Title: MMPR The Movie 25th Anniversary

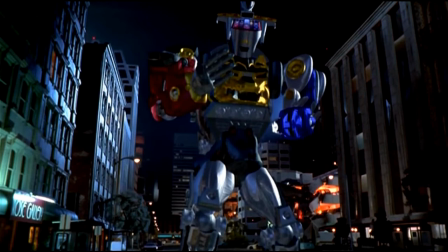[24:13]
It's original, it's unique, and it's pretty darn good work for that time. I would call it a first attempt at CGI for Power Rangers. It's not perfect, but it is good. And as I always say, it's not the special effects that make the movie.
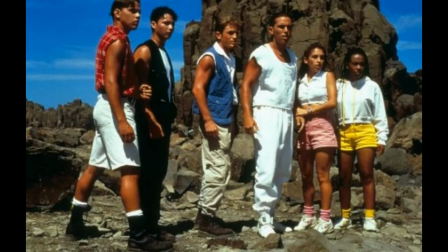[24:27]
It's the cast and the story. The special effects are just a means to an end.
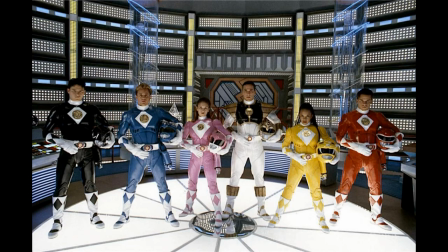[24:32]
Yes, the special effects can bring a movie to life, but if you don't have that good cast and plot and story and great acting, you got nothing and that's the truth which reminds me of one important thing that i must bring up and that is the music as i've said before music is
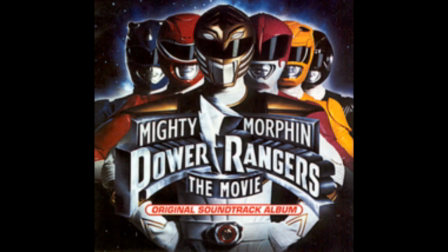[24:48]
one of the most essential things in movies that most of the time people don't talk about unless it's a musical music is one of the things that makes a good
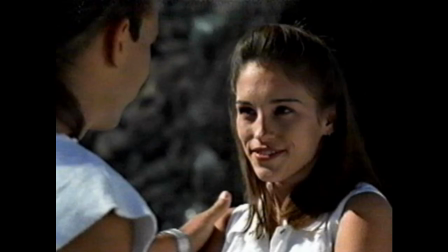[24:56]
fight scene more epic and what makes a romantic scene even more well romantic it pumps up the action and enhances the drama that's
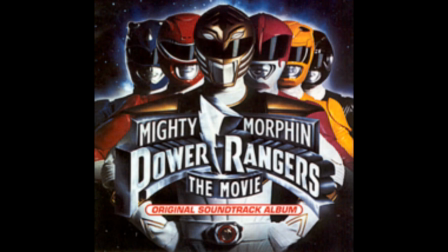[25:05]
what music does and the music to this movie does just that and more when we do the skydiving scene we're listening to the song
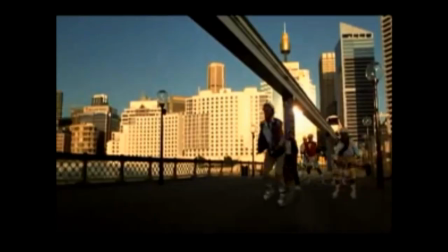[25:13]
higher ground done by the red hot chili peppers and when we get the famous rollerblading scene we're listening to the song free ride which was done by dan hartman
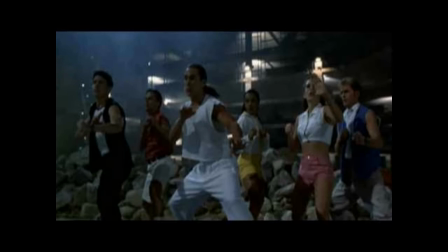[25:22]
and of course who could forget the big fight scene between the power rangers and the ooze men where you hear the song are you ready done by devo
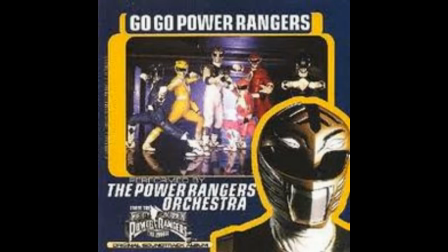[25:29]
that song was perfect for that scene and i know a lot of people will definitely remember that they got the song go go power rangers of course it was changed with a certain group entitled the power rangers orchestra it was cool i cannot deny it but i do prefer ron
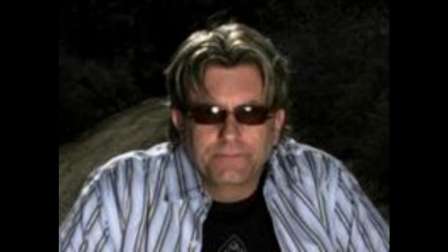[25:44]
wasserman's version because when he sings the whole song it sounds awesome when these guys do the whole song not so awesome it doesn't feel as epic as the
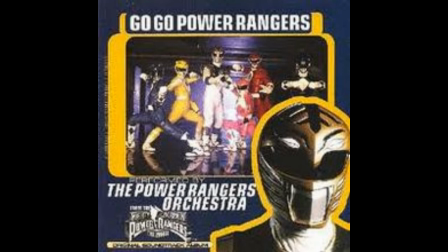[25:53]
original theme song does the only time it really sounds awesome is when you're hearing them say go go power rangers the rest of it Fortunately, all you hear in the movie is go-go Power Rangers, not the rest of it.
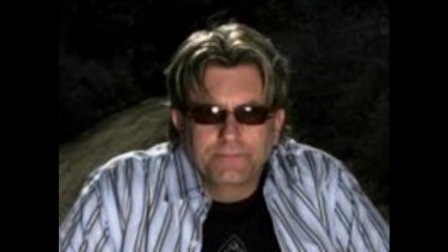[26:07]
But to be fair, trying to compete with Ron Wasserman's creation is not an easy thing to do.
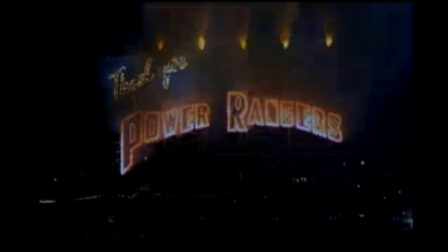[26:13]
In fact, I'm sure there's no one who can do it. And I know everyone remembers the famous fireworks scene where you hear the song Dreams done by Van Halen. Great way to finish that moment. It made that scene oh so epic. Just watching those fireworks go off and listening to the song Dreams,
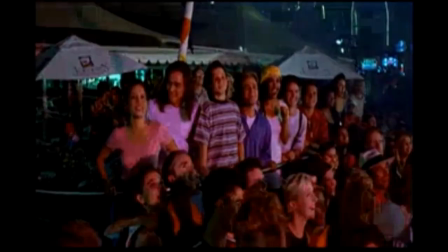[26:31]
it just gives you that feeling of hope for the future, because the Power Rangers will always be there to save the day. It also gives a very tender moment where you see Tommy and Kimberly together looking at each other.
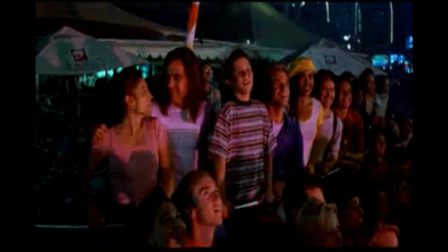[26:42]
That would be the scene where everyone thinks that they said something to each other, but they really didn't. Instead, they look lovingly in each other's eyes, and then they go back to cheering for the fireworks.
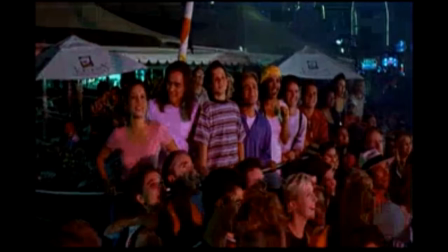[26:52]
This song pulls those two scenes together in a spectacular way.
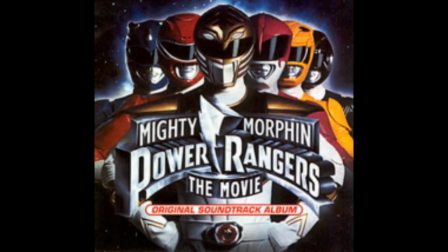[26:56]
Of course, I cannot talk about the music without mentioning the song Trouble, done by the group Shampoo.
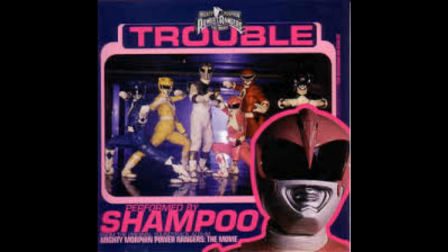[27:03]
This song appeared twice in the movie. First, while the kids were partying, not knowing that their parents were in danger.
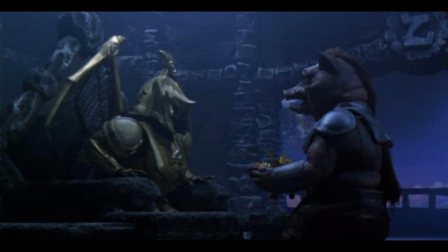[27:09]
And second, when Goldar and Mordant realized it, Lord Zedd and Rita are back. And, well, they're in trouble, of course.
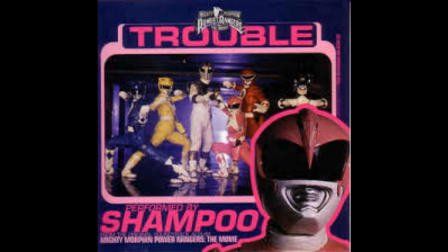[27:16]
Great song for those two scenes, because, you know, the first part, it's just filling in the time.
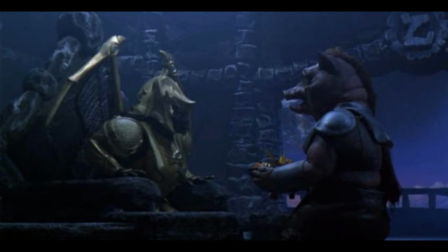[27:22]
And for the second part, because Goldar and Mordant are in big trouble. And I'll tell you a little fact here.
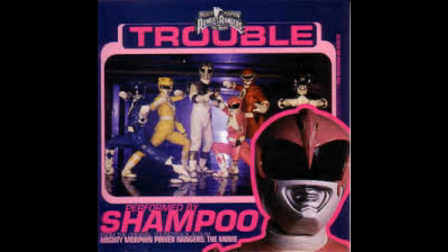[27:28]
The chorus is awesome, but the rest of the song really sucks. Trust me, if you ever look the song up, I'm sure you'll agree with me.
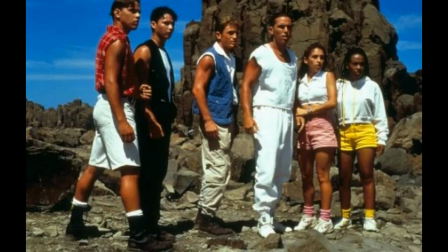[27:36]
Now, when it comes to Mighty Morphin Power Rangers the movie, we always praise the cast members because, just like in the series, they played their parts perfectly. But there are two unsung heroes in this, and they are screenwriter Arnie Olsen and director Brian Spicer.